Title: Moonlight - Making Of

Teresa reminded me of that one woman in the community and in my family, an older cousin who was the nurturer,
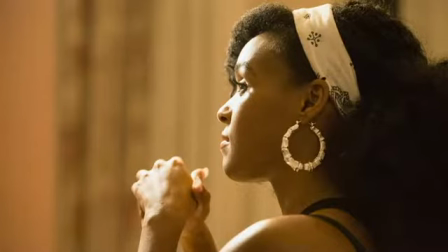the mentor to us and for us. and she listened and she never judged and that's the spirit that I brought into Teresa. I was a little nervous because I had never done this obviously and I was working
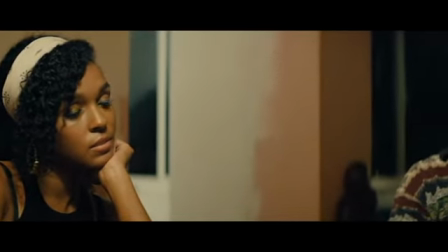with Mahershala Ali and you know who I adore and respect immensely and I'll never forget these words. Barry said to me he said, Janelle there's no such thing as making a mistake and I just went you know I just relaxed and I worked with my heart and my
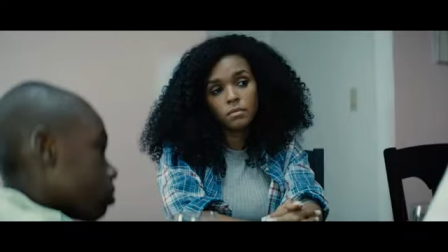ears I understand why she's so successful in her music career because she would literally watch him Herschel work and she would work
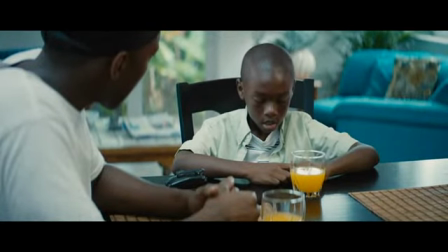with him and you would see over the course of the scenes like her performance would progress you know she would just pick up things and
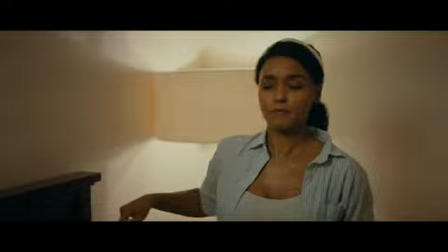sort of like utilize them you and wine y'all Thick as thieves.
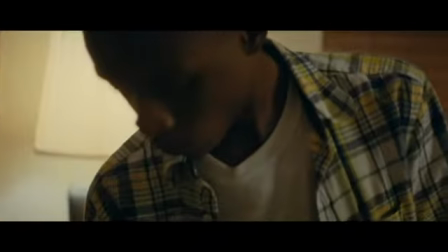Give me that.
I play Chiron. He's a boy who's struggling with identity, with himself, with love,
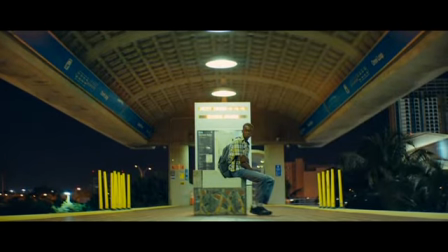lack of a father figure, lack of a mother figure or thereof with her being there and her being on drug addiction. Just like dealing with the harsh life at a really young age.
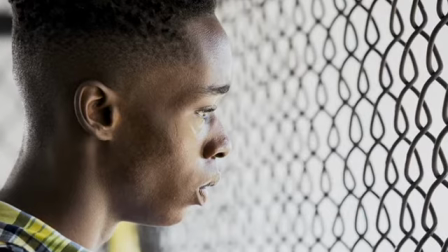I was able to relate to this kid character on many levels one particularly being my mother went through drug addiction for like the first 10 years of my life i feel like everybody's always trying to like find
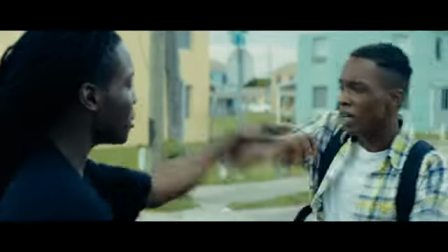themselves or like struggling to figure out who they are whether somebody has been bullied from elementary school to middle school i was bullied for being skinny and black you know
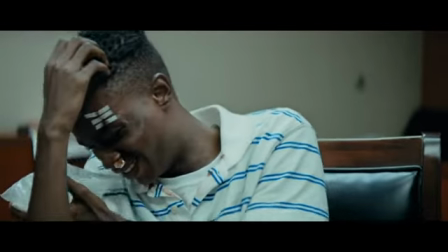and that shit messes with you i was able to bring up those old emotions in order to
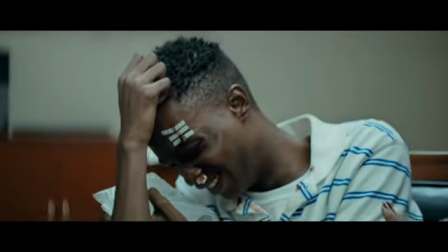bring it to the character Ashton was actually the first person to audition
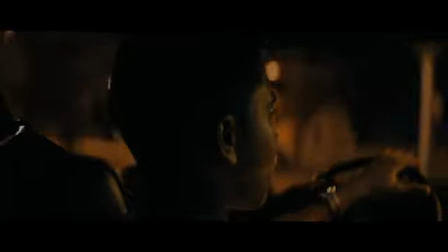for his part and of course I brought him back five times this film there's a lot of silence and so a lot of times you have these guys they're performing but they're not speaking and so I had to see a lot of him like in a room in an audition setting you know
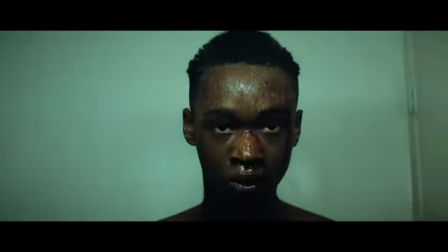just being and not speaking Ashton has it at that point in his life he's been made mute and so all his feeling and all
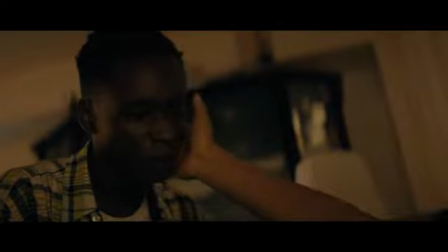his sadness a lot of it has to be communicated in movement where
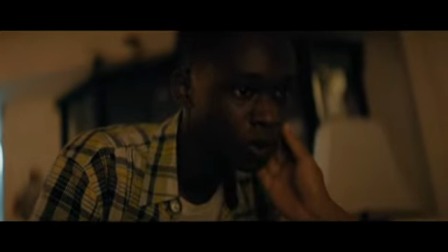and how his face looks and how he touches and doesn't touch and receives and listens and hears and you have to believe all that so that when he finally says sometimes I cry so much I don't know what to do,
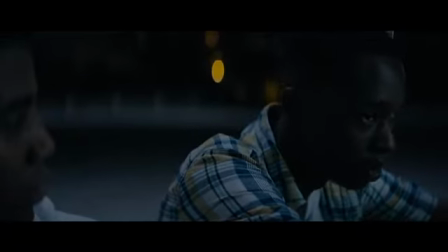you believe it.
Should I cry so much sometimes I feel like I'm gonna just turn the drives.
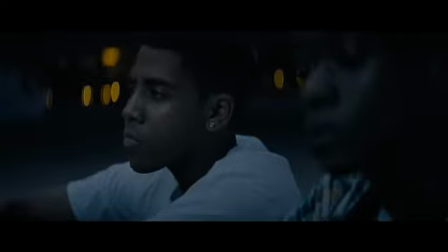I think Ashton as a performer is very good at being vulnerable,
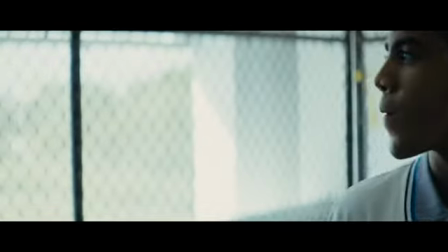whereas Jerrel Jerome, who plays Kevin in the second story, is very just like, you know, like I'm the man even though I'm 17.
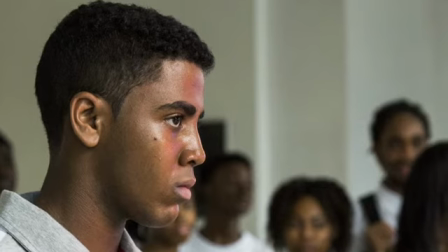Jerrel Jerome, amazing actor who plays our second Kevin, is both of Lothario,
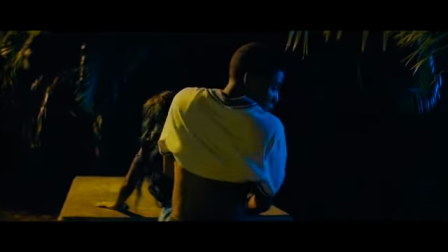he brags about how he is with girls, and he's been having sex with a girl, and yet there he is in the moment of greatest need for Chiron on the beach,
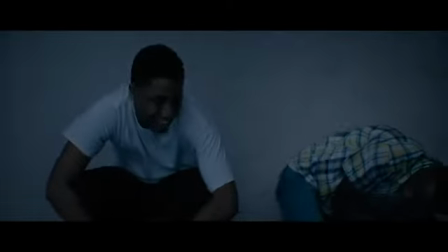ready to be a friend to him. I feel like Kevin, throughout the story, is looking to guide Chiron in his process of discovering his own identity.